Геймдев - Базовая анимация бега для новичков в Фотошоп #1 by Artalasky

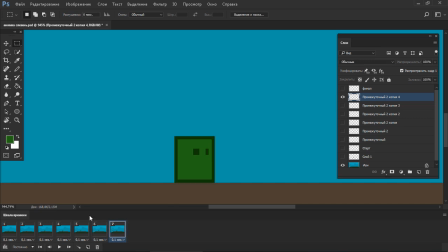посмотрим и в принципе здесь уже как бы идет более-менее плавный переход как он так вот приземляется она тем не менее нужно сделать его еще плавнее
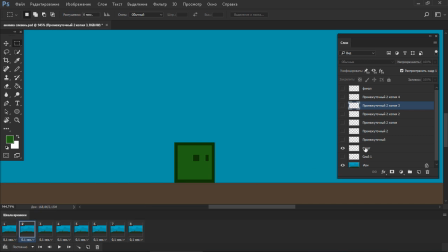добавляю снова новый кадр и новый слой и теперь уже как бы буду вот так вот опускать по одному два пикселя посмотрим как будет лучше да вот этого вот состояния хочу
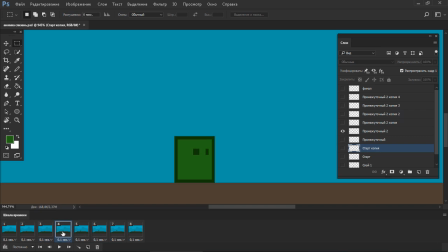сделать еще промежуточный кадр где он будет как будто под растягиваться еще больше но
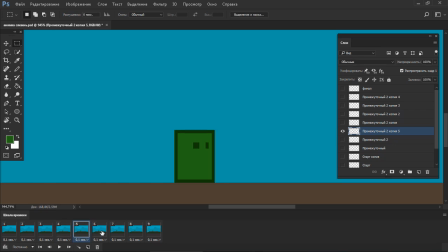при этом как бы он еще не отрывается земли и когда он уже оторвался слишком сильно как
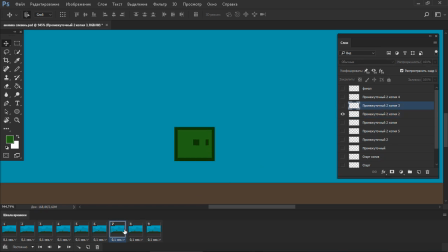бы такой резкий все равно еще переход получается поэтому как бы тоже добавляем сюда такие вот кадры а
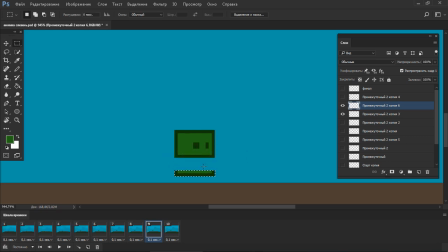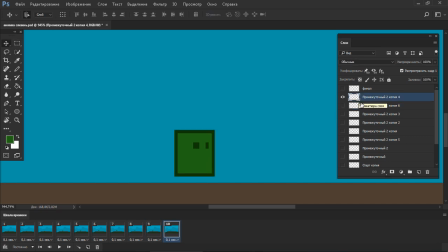теперь он как бы слишком долго зависает в воздухе что не очень хорошо поэтому мы как бы здесь немножечко изменим
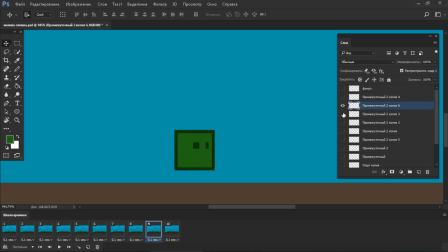этот кадр мы опустим на 1 пиксель вниз и этот в принципе тоже посмотрим ну вот теперь это происходит более плавно
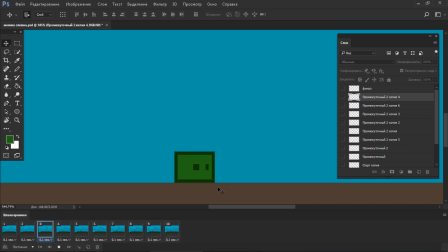что ж теперь анимация выглядит достаточно медленно поэтому я ставлю задержки но
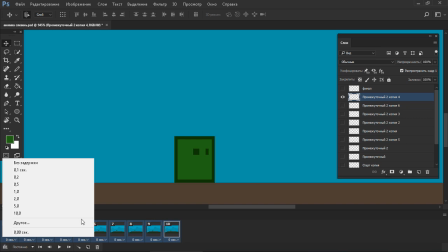так слишком быстро поэтому поставлю здесь значение другое 0
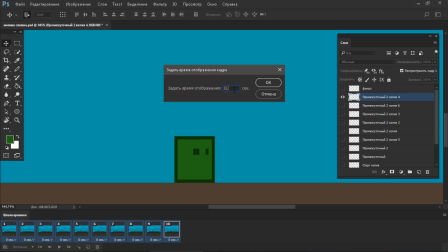допустим 05 вот самое оптимальное значение в принципе выставлено что же сохраним эту анимацию допустим
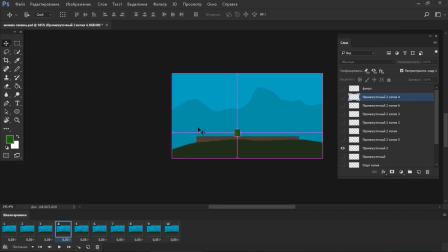мне нужно экспортировать только вот этого а слизня вы сам вот этот фон на котором я сейчас все это
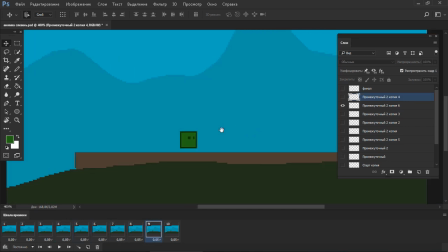делал а мне сохранять не нужно в таких случаях я просто сохраняю как бы новый документ и
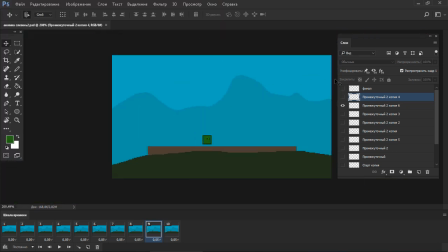проделываю следующее а значит фон
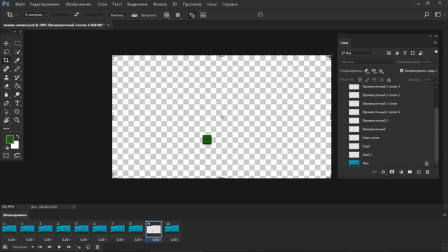естественно пока прячу и через c инструмент crop
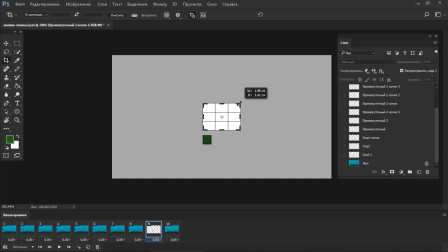делаю как бы вот такую рамку отлично
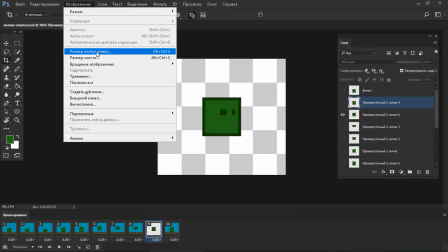нажимаю enter и сейчас у меня здесь размер холста
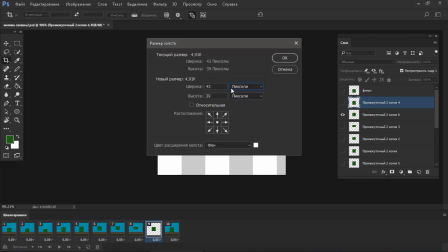получился а 43 на 39 пикселя значит
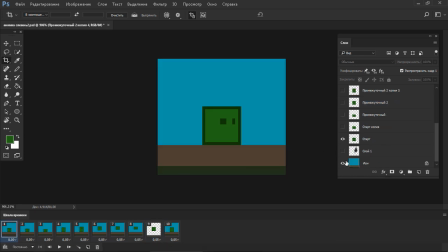перейду на первый кадр давайте везде фон отключим так значит
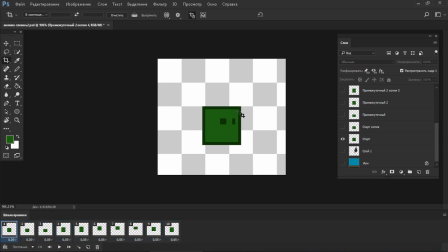можно сделать вот как А переместим как бы
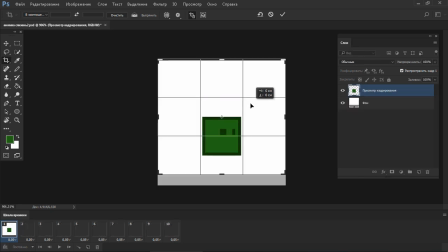саму рамку на дно нашего персонажа,
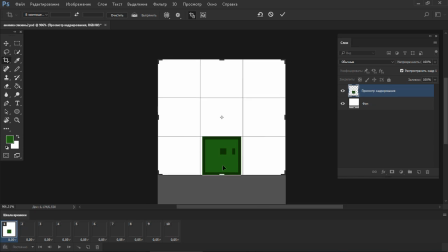чтобы он как бы стоял на полу. Отлично.